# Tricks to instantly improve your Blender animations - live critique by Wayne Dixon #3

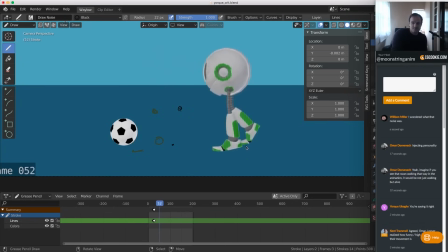20:08 Again, here, we're looking at the toe. So plant the toe first, York. And that'll really sell the weight. And also, look at this foot lifting off, right? It's just lifting off. So make sure you peel that off.
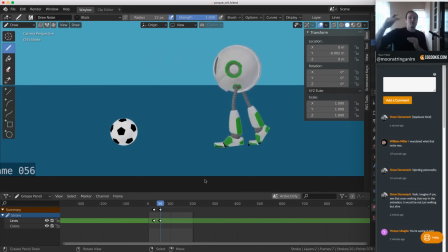20:25 Even just a subtle amount to get it onto the toe to push off is going to make it a lot more believable.
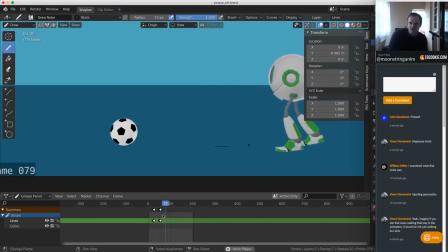20:30 All right, so let's have a look here. I'm going to play our animation. Yeah, also the knee.
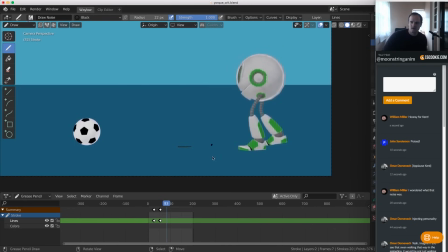20:36 Let's get rid of that guy. He's in our way. He's in our way. So knee pop here. So what you can do, just raise the heel a little bit, and that'll shoot the knee forward. Knee pops are a massive... they're not a massive problem.
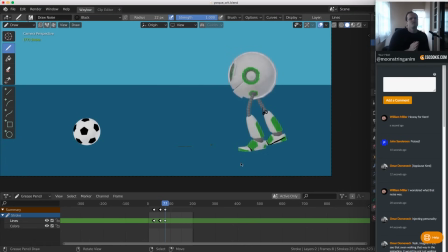20:54 Well, they are a massive problem. They're really difficult to get a handle on, but once you could see them, you see them everywhere and you notice them and you're like, they become super problematic for you.
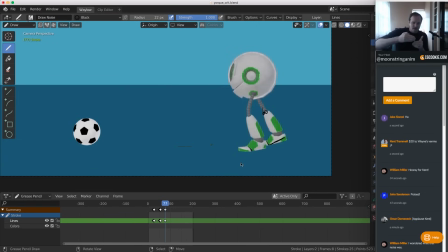21:06 And then that's at a certain level of your learning. And then you get past that and you start to get a handle and a grip on how to control them. And then they don't become a problem anymore. So you've got to just bear through that period where it becomes really,
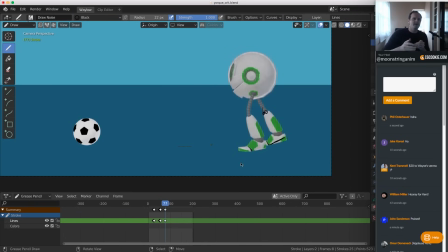21:22 really difficult to deal with a knee pop, because it does get easier on the other side once you break through. So that's the knee pop there. Let's have a look. I think here, as he's going back, doing his weight, so we're about 87.
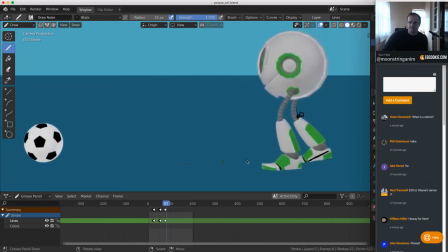21:38 I think
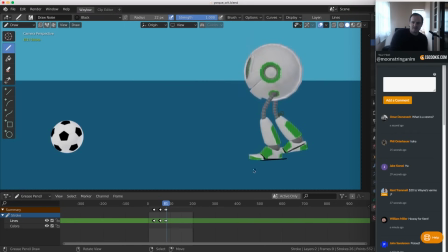21:44 here is a bit, where are we? So we're from about 81 to 89. I just put that there. We've got the foot. See how the foot's raising up? Let me just delete that key so you can see it. Let me delete this one.
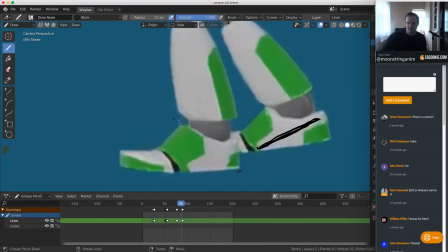22:05 Just watch the foot there. I'll zoom in for everyone so they can see. This is the stuff when you're polishing.
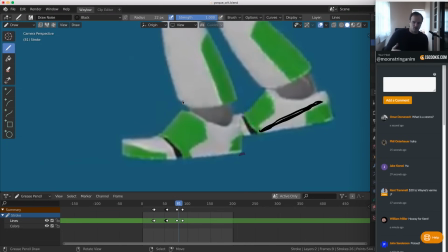22:12 So this is the stuff that you look for. You're like, what is it? Why does my character feel weightless? And it is, in this instance, it is because the foot is kind of sliding. It doesn't feel weighted to the ground.
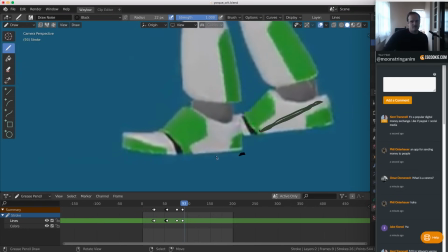22:27 So get that heel down before get the heel down and leave it there. So leave it like there and don't raise up. I'd have to look at the curves, your animation curves, to see whether you're accidentally translating up or whether you're penetrating through the ground or what's going on there.
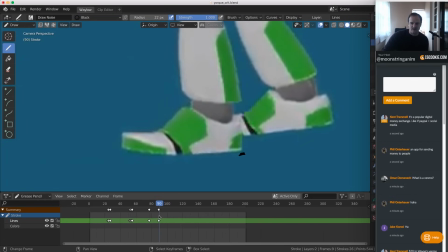22:46 But just have a look around. What is that? Around the 80, 90 mark.
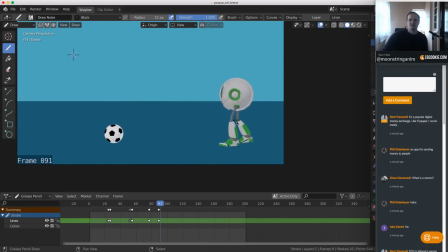22:51 Let's zoom back out again.
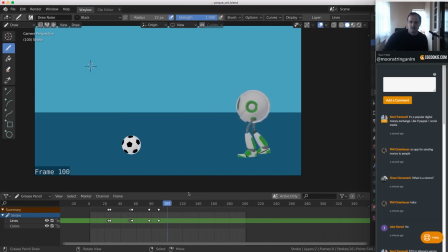22:57 Okay. And this here, it feels a little bit...
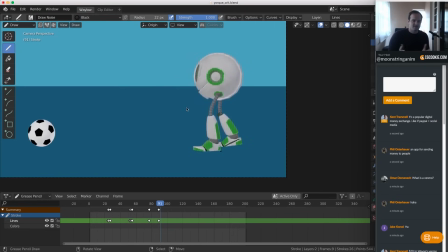23:07 I'm going to say the word feels a lot today because, I don't know, it's a weird way of explaining it, but yeah, animation is about seeing, but when we're seeing, we're also feeling the motion. So sometimes I'll say stuff like it feels a bit fast, or it feels a bit slow
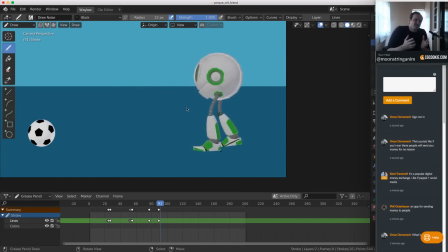23:28 or floaty or whatever like that. So just, yeah, it means something, but you have to kind of look past the literal meaning of like, hey, how does he feel animation? Of course, I feel animation. Runs through my veins. Okay, so I lost my train of thought, but yeah.
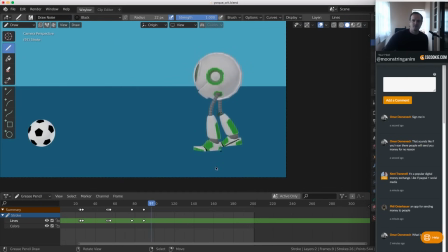23:45 Here, the weight is moving forward, which is good, but it's too far forward. So if he's dropping forward like that, he needs to start pushing sooner. So I feel like it's just taking a little bit too long to get started around here.
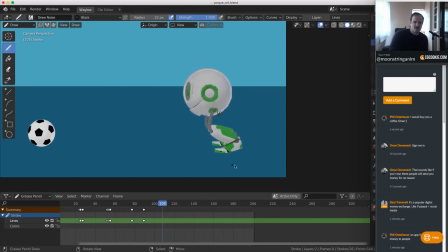24:04 So around the 180 mark, 108 mark, he needs to start moving forward more. Otherwise, he's going to fall over, you know. Well, then,